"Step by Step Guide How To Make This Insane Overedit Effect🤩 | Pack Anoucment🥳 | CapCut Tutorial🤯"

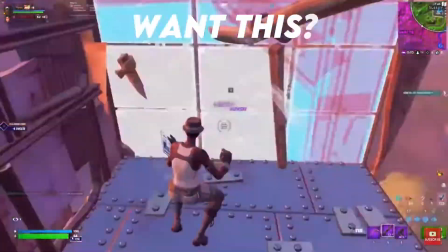(0:00) For that money I love.
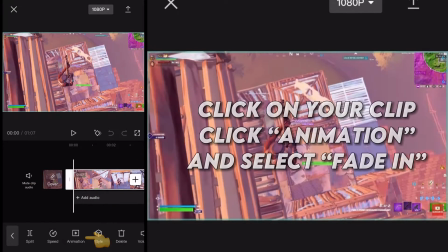(0:08)
Alright, so first what you want to do is add a fade in. This gives it a way better entrance and makes it feel way less rushed.
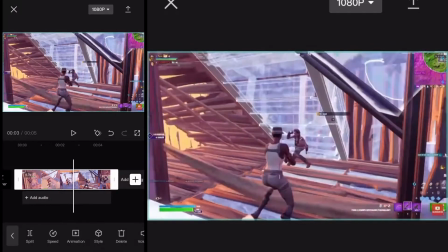(0:18)
Here I'm just finding where the clip ends and splitting it here to save me some time. You don't have to do this unless you're making like a one clip montage.
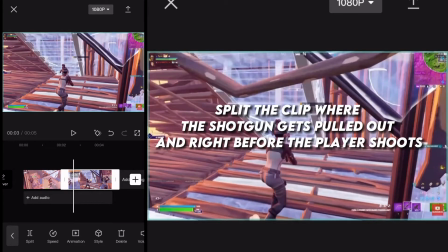(0:25)
After this, I'm looking where the player pulls the gun out and splitting here and right before the kill.
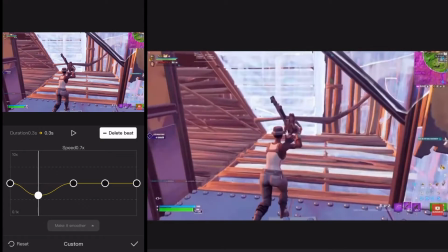(0:30)
Alright, I might be moving quickly, but what you can do is go to speed and then select curve.
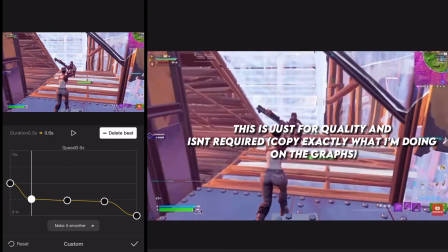(0:35)
I'm doing this just for the sake of quality, and there are other ways to do speed. I just think this always comes out looking the nicest.
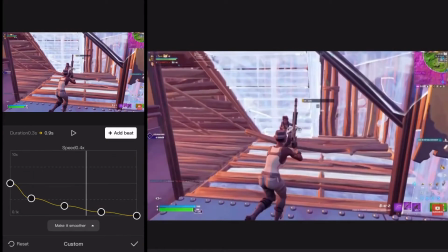(0:41)
Here I was actually really struggling doing the graphs to try to make it smooth in from the normal clip.
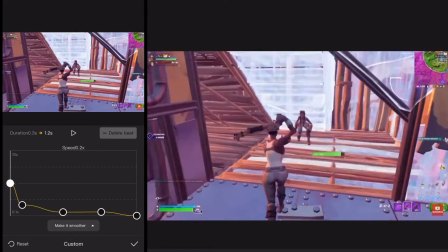(0:46)
That's why I keep going over it, trying to make sure it comes out smooth. After this, select make it smoother and select better quality.
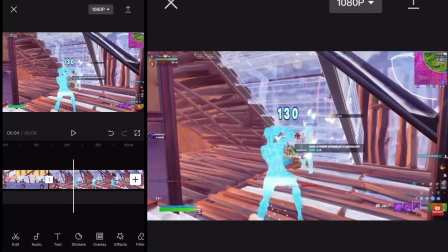(0:54)
I actually chose the wrong one here, and I think that's why the montage came out kind of sloppy. Now the next part you see me doing here isn't really required.
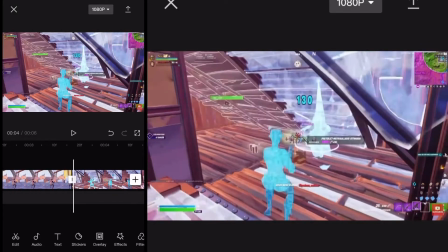(1:02)
It's kind of just the shake after the kill, so you don't have to do it and I won't be going over it.
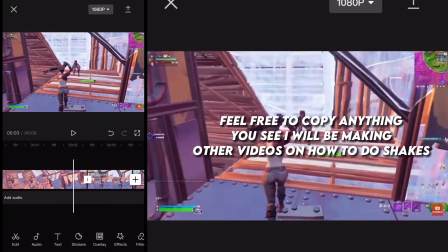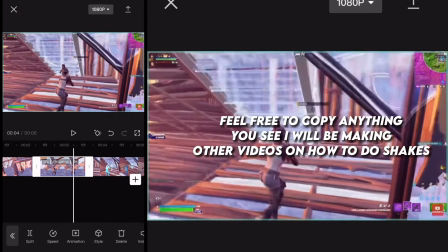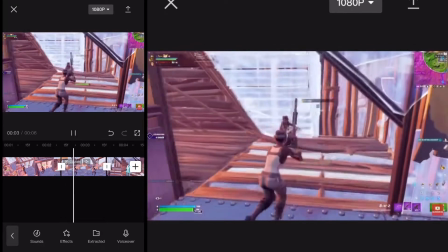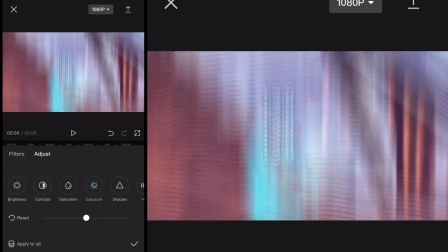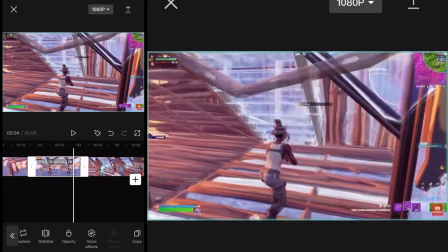(1:52)
Alright, so now what I want you to do is copy whatever clip you're working on and overlay it.
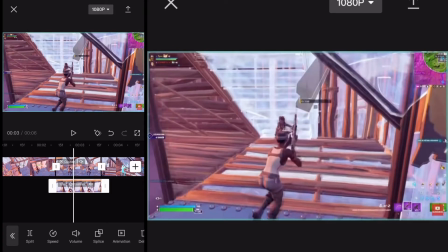(1:58)
This way it'll be over top of the clip, but you still have the normal clip. This is just me proving that I still have both clips and they're both just sitting on top of each other.
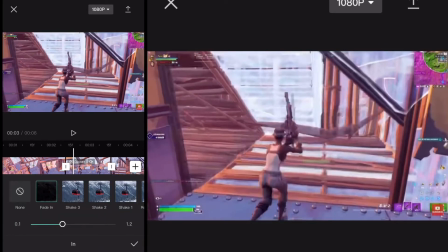(2:07)
After this, select animation and fade in to the clip that's overlaid. If you do it to the first clip, it won't look correct, so you have to do it to the overlaid clip.
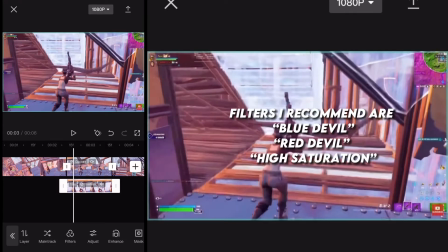(2:16)
After that, just go to filters and select whatever filter you want.
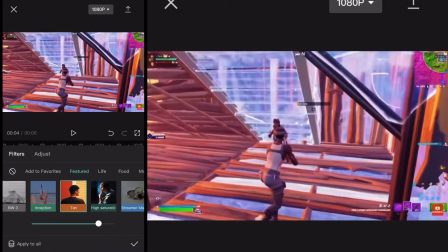(2:19)
I recommend doing one of the ones that are like super crazy or overlaid, but you can use any of them and they'll come out looking really nice.
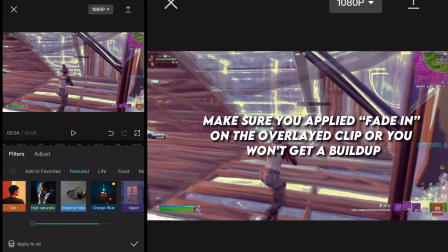(2:26)
If you don't use fade in on the overlaid clip, like I said earlier, you won't be able to use the filter the right way.
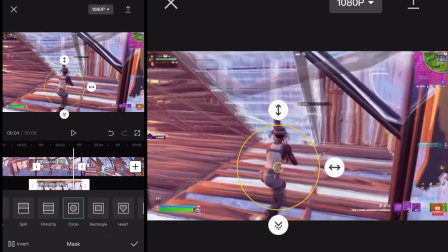(2:32)
After this, go to mask on the overlaid clip and mask it to your character.
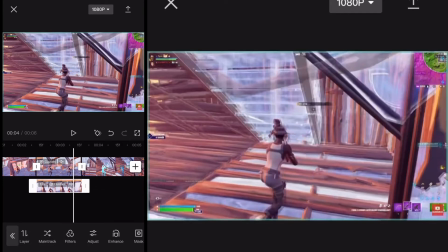(2:36)
You can use this by using both of your thumbs to squeeze and resize it to your character.
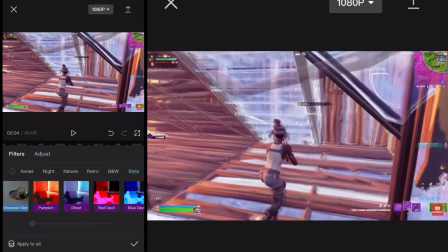(2:42)
After this, just go to filters and select whatever one you want.
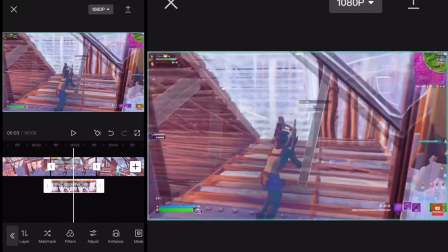(2:45)
Like I said, I'm using one of the more overlaid ones, that way it looks better, but you can choose whatever one you want.
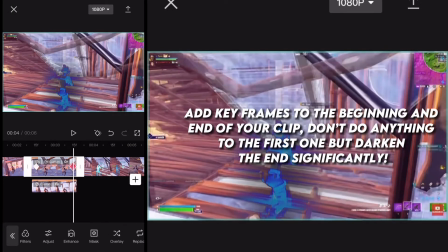(2:51)
Now all I'm doing is just adding keyframes. Make sure you go to adjust and darken.
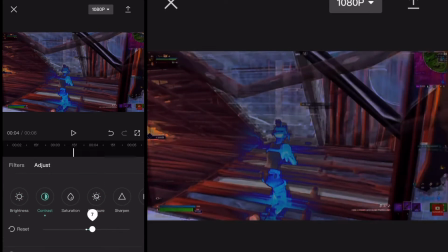(2:56)
You don't want to lighten or it will ruin the skin glow of the character. I just made sure the background was dark enough so it looked really cool as the build-up was happening.
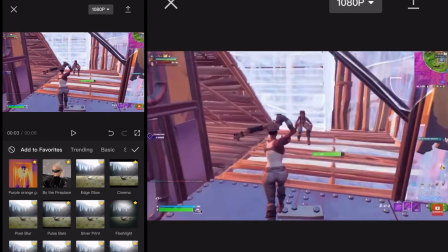(3:08)
Now as you see, I'm going to effects and video effects and now choosing edge glow.
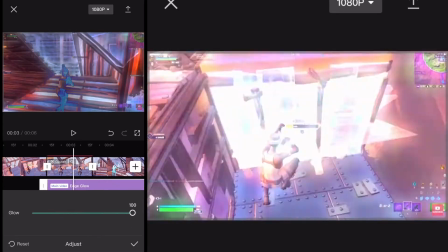(3:12)
This isn't for the actual clip and it's just for the overlaid clip, and I mess around with the glow a ton just to make sure it looks nice.
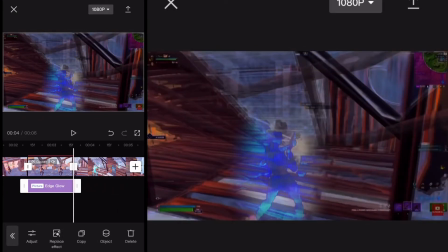(3:19)
Now as you see, it's kind of coming together, but I still have a ton of things I want to add.
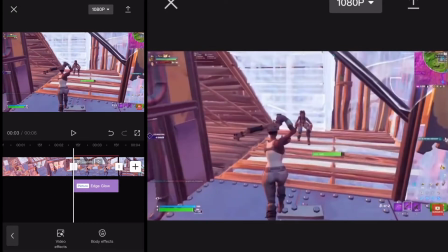(3:27)
After this, I rewatch it a couple times and then I end up going back to effects.
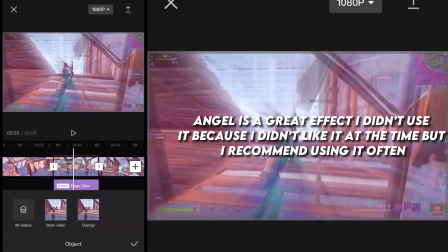(3:31)
One of the effects I say looks good 99% of the time is Angel, and then just apply it to the overlaid clip, but for me it didn't work out this time.
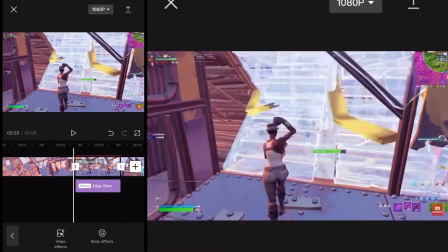(3:39)
Even though I could have lowered the intensity and it would have looked nice, I still just wanted to give it that clean overlay look.
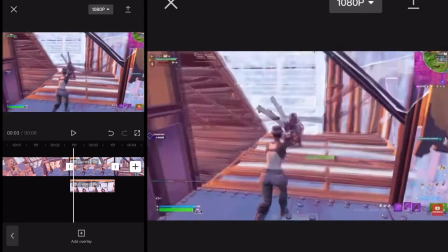(3:45)
Now this is just me adjusting the colors and sharpening the overlaid clip. After this, I go right back to effects and add some other ones.
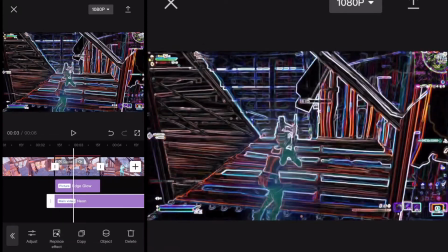(3:53)
One of the ones I really decided to try was neon, but it didn't end up looking that great either.
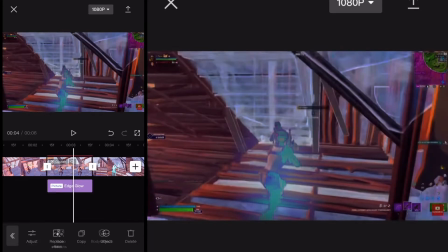(3:58)
One of the great things about editing is trying new effects, and even if they don't work, there's still other ones you can use.
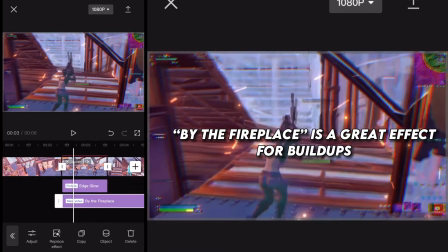(4:05)
After this, I go back and try By the Fireplace.